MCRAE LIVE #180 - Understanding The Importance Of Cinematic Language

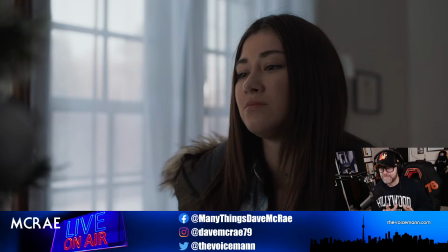[38:03]
He's watching her. You know what I'm saying? Right? The phone is being used as in a symbolic way of everything you're saying, foreshadowing, impending doom. Billy's watching her, right? Because she doesn't notice the phone. Does she look to the phone?
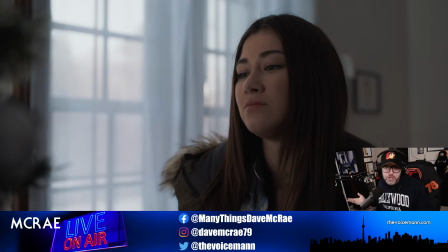[38:19]
Does she notice the phone? She doesn't. Now, why would she? There'd be no reason for her to do that, right? But she doesn't look over at it. It's not like she looks around the room and then looks at the phone. No, her eyes are locked on the fireplace mantle, and that phone is just there watching her.
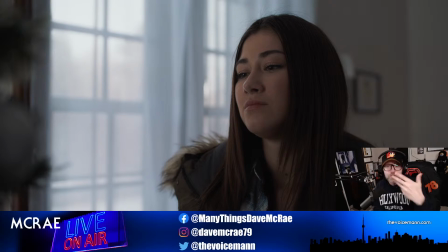[38:35]
It's just watching her. Foreshadowing the eventual impending doom. That's cinematic language. That's cinematic language. And that is incredibly important. And again, if it's done well and it's done right, the average moviegoer shouldn't pick up on it, right?
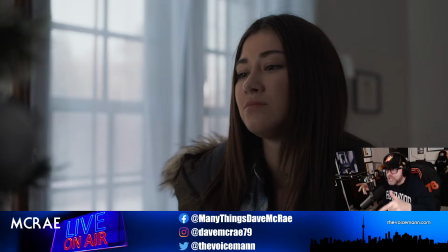[38:54]
Because you're not necessarily going to consciously think, oh, that's that. It's just going to make you feel a certain way. Scorsese talks about this. Spielberg, talks about this. I'm not comparing myself to Scorsese or Spielberg. I'm just saying that these are things I've learned.
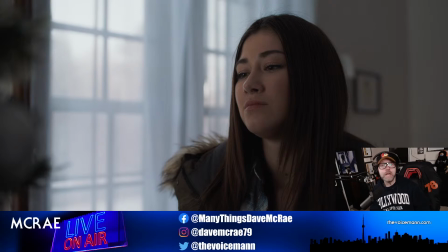[39:11]
I learned this in film school. I learned this by, listening and watching the greats of all time. Hitchcock began in silent films. So the use of cinematic language in silent movies was even more apparent and more important than ever before.
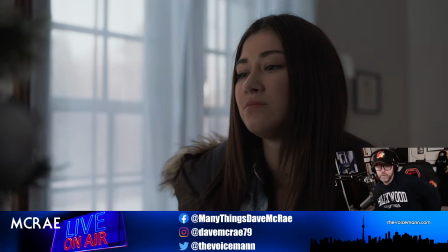[39:29]
And Hitchcock was brilliant at cinematic language. So anyway, that's what's happening there, right?
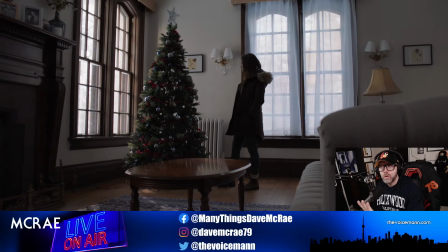[39:35]
It's that we are using, the phone and where we place the phone.
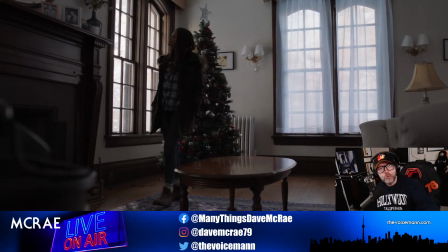[39:41]
We are telling the story through the lens, right?
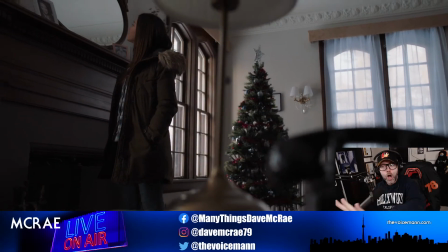[39:44]
The lens we chose to shoot this, where we place the phone, how long we linger on it, and we don't draw attention to it.
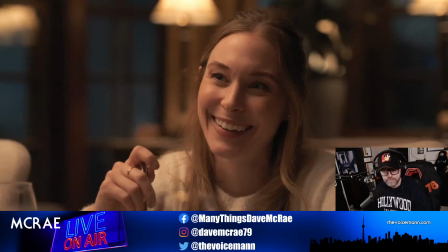[39:51]
Because that's another thing we could have done as well, right? We could have, wait a second here.
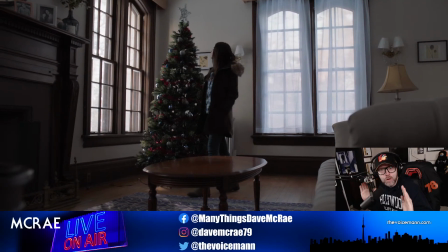[39:56]
We could have tracked right to left and stopped on the phone. We could have stopped on the phone and been dun, dun, dun, but we didn't want to do that.
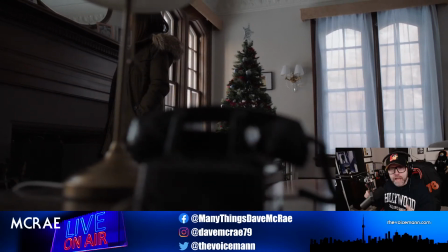[40:05]
Those two things convey two very different feelings. Tracking right to left and then stopping on the phone, and tracking right to left and allowing the phone to leave frame as if it doesn't matter.
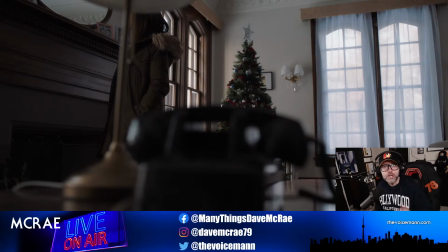[40:19]
As if, oh, it's just there, right? It's just there. We show the audience the phone, but the audience is going to go, oh, there's the phone. Yeah, you know what I'm saying? But if we track right to left and we settle on the phone, then we're being more on the nose. Then we're telling the audience to maybe expect something, right?
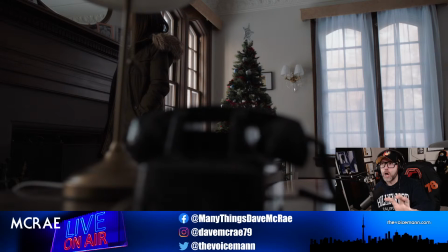[40:39]
If you track, hold, the audience then thinks it's more important than it really is. But if you track from right to left, having it leave frame, you're just showing, oh, you know what I mean? It's the equivalent of like in a ghost movie or something, right?
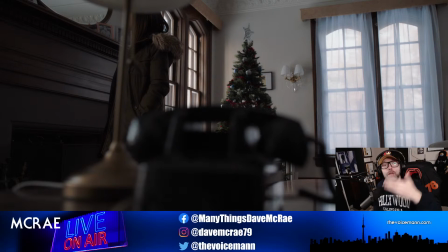[40:56]
Where you're tracking along. It's like, perfect example, the first Insidious film, right? When Rose Byrne is walking around her house and she walks into a room and there's that little boy facing the wall. Does James Wan hold on the boy to go, look, a boy! Look, there's the boy!
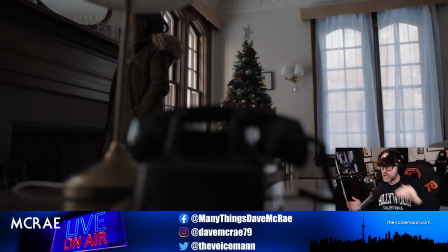[41:14]
Nope, he doesn't do that. He doesn't do that. She just walks through and you go, fuck, was that it? Was that a kid? Was that a fucking kid, right? Again, not the exact same, but the principles are the same, right?
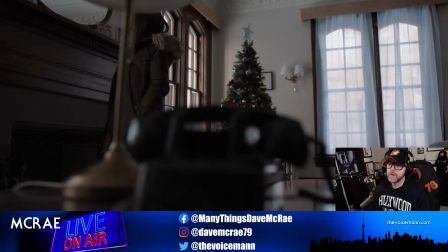[41:30]
The principles are the same. And that's cinematic language.
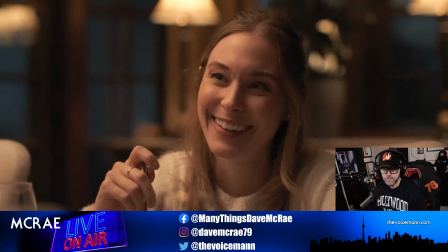[41:35]
That's cinematic language. So another example would be clip number 3 here, which is the opening shot of the dining room scene when we are again on the Dana Dolly and we are tracking from left to right this time,
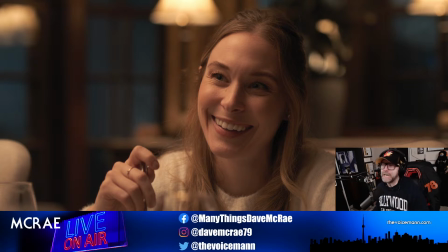[41:50]
where the girls are talking about Mark and Chris and how Justine has chosen Mark. She wants to be with Mark, right? And we are tracking from left to right, and I'll show you the clip here.
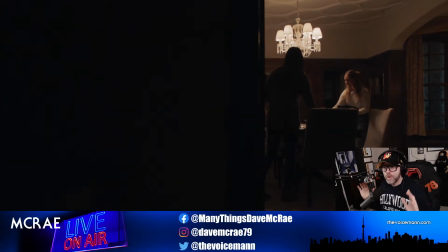[42:02]
Here it is. We're tracking from left to right. Now, what do you think is happening here?
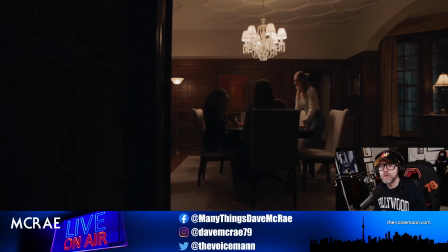[42:07]
Right? Let's go to the audience and see, what do you think we are as filmmakers?